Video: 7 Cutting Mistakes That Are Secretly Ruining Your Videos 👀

We don't use B-roll just to hide our cuts because it actually does a way more important thing, and why I highly encourage you to use B-roll. It helps us visualize the story we're telling. There is nothing more boring than seeing someone talk without seeing the thing that they're talking about. This is an instant attention and retention killer. Yes, this is going to take a lot more work, but it is completely going to change how your videos feel, and they're just going to be instantly like 10 times better, at least if you're not using B-roll right now.
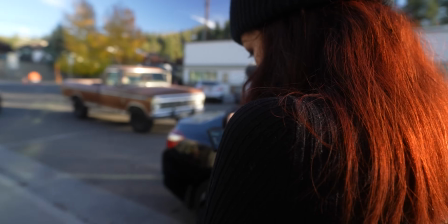[4:37]
So next time that you're filming something, go ahead and grab a couple of extra shots to use as B-roll, Or
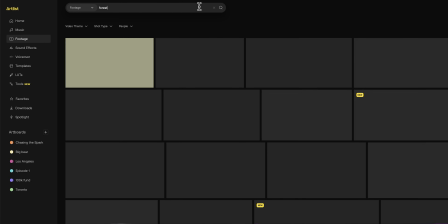[4:43]
if you were not filming, then you can just grab some B-roll from stock footage places. I'll put some links in the description. And those montages that we watched, I don't know, like a minute ago or something, we can use that as B-roll too. Now that I call a win-win. If we go back to that montage, actually, there is still one more problem with it.
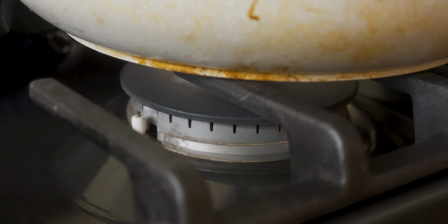[5:01]
Yes, we've mixed up our shot sizes and our framing and our camera angles, so what else could be wrong? Let's take a look.
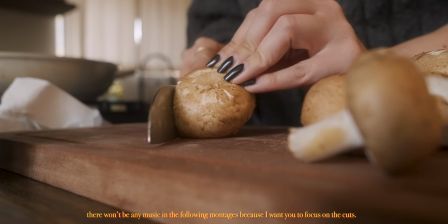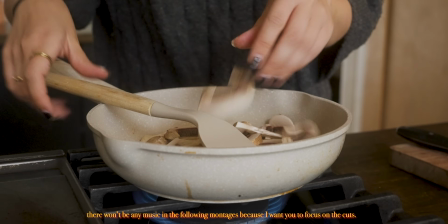Are you bored yet? Don't get me wrong, this video is already a lot better than the original cut that we have, but man, does this feel predictable. And the reason why this is predictable is because the rhythm stays the same.
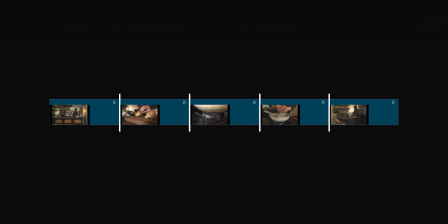[5:31]
We made a cut at the same time every single time. And whether you notice this or not, you have probably picked up on this unconsciously.
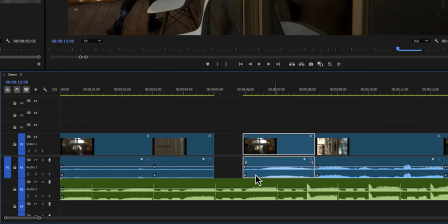[5:40]
Especially when you're cutting a montage to the beat of a song, this is so tempting to do. Raise your hand if you've ever done that. Yep. Been there.
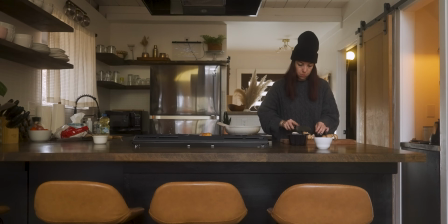[5:50]
So instead, try mixing that up. You want to break the pattern because it's going to be so much more interesting and so much more engaging.
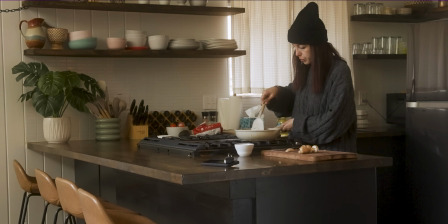[5:57]
And this doesn't just go for montage as what we're looking at right now, but also if you're making story-driven videos,
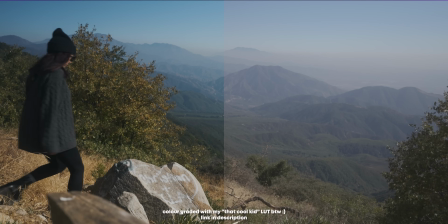[6:02]
there's going to be scenes or there's going to be parts in the story that allow for slower cuts and a slower pace.
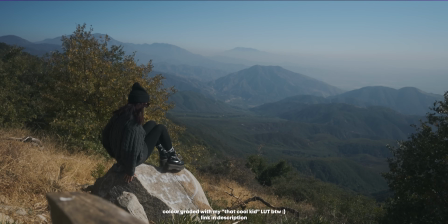[6:08]
And then you want to introduce more energy or more of a frantic feeling by cutting faster. For the next editing mistake, I dare you to open up your video project right now and take a look at your timeline.
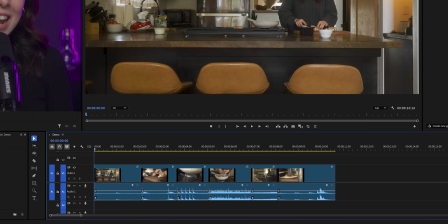[6:19]
Does it look anything like this? Terrible, terrible mistake. And I've been there a million times too, so don't feel bad. Let's take a look at an example.
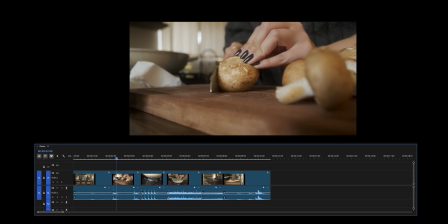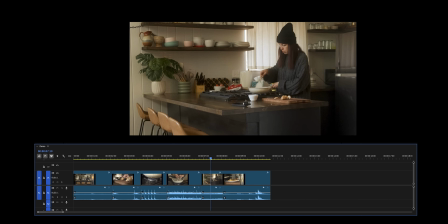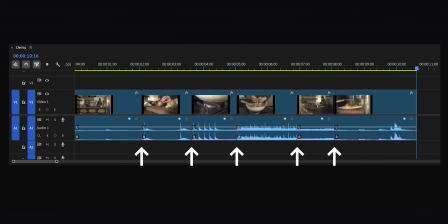[6:40]
This just isn't quite it, and that is because the hard cuts are making the video feel very choppy. Now, this is extremely annoying in vlogs, but also in talking head videos. And in this example specifically, we can very clearly hear a change in audio every time that we've made a hard cut. Now, to make this more natural and to make this flow better, instead of using hard cuts, we're using J and L cuts.
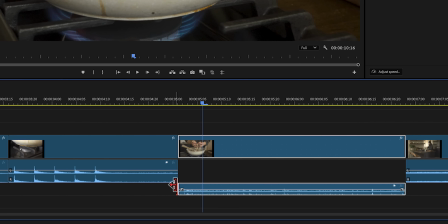[7:04]
Instead of doing a hard cut, let's introduce the audio a little bit earlier.
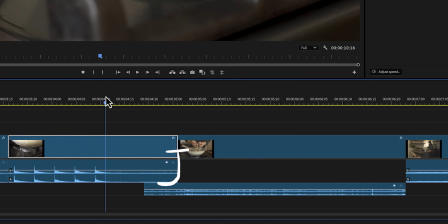[7:08]
Now, this is an example of a J cut because it is shaped like a J, and the L is the opposite.
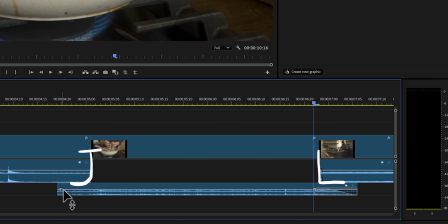[7:14]
It's when the audio will still linger whilst we've already cut to another visual.
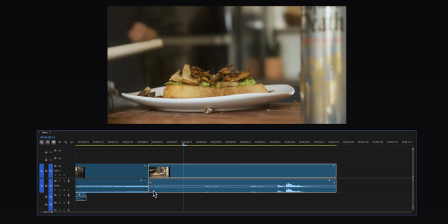[7:21]
You want to play around with the audio of each clip to just make the audio cuts more seamless. And if needed, you can use additional sound effect and ambient sounds to really tie together your edits. Again, such a small change makes a huge difference in how your video is going to feel, and it's going to be instantly more professional. So next time that you're editing your video, don't just look at the visuals, also listen to your video. Are you ready for another montage?
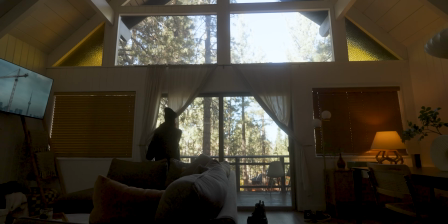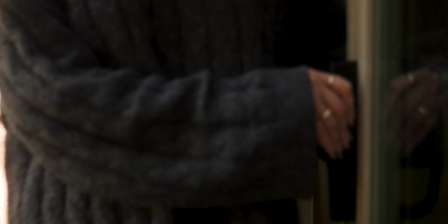I think we can all agree here that this just doesn't really work. But why isn't it working?
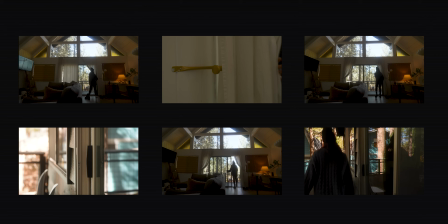[8:05]
Because we're using different shot sizes, different angles. We've worked on our rhythm.
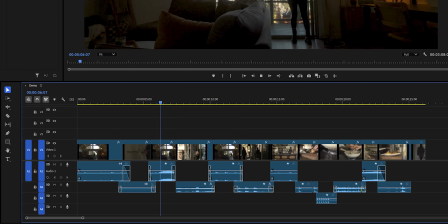[8:10]
We're using J and L cuts to make the cut flow better. Why does it still feel awkward?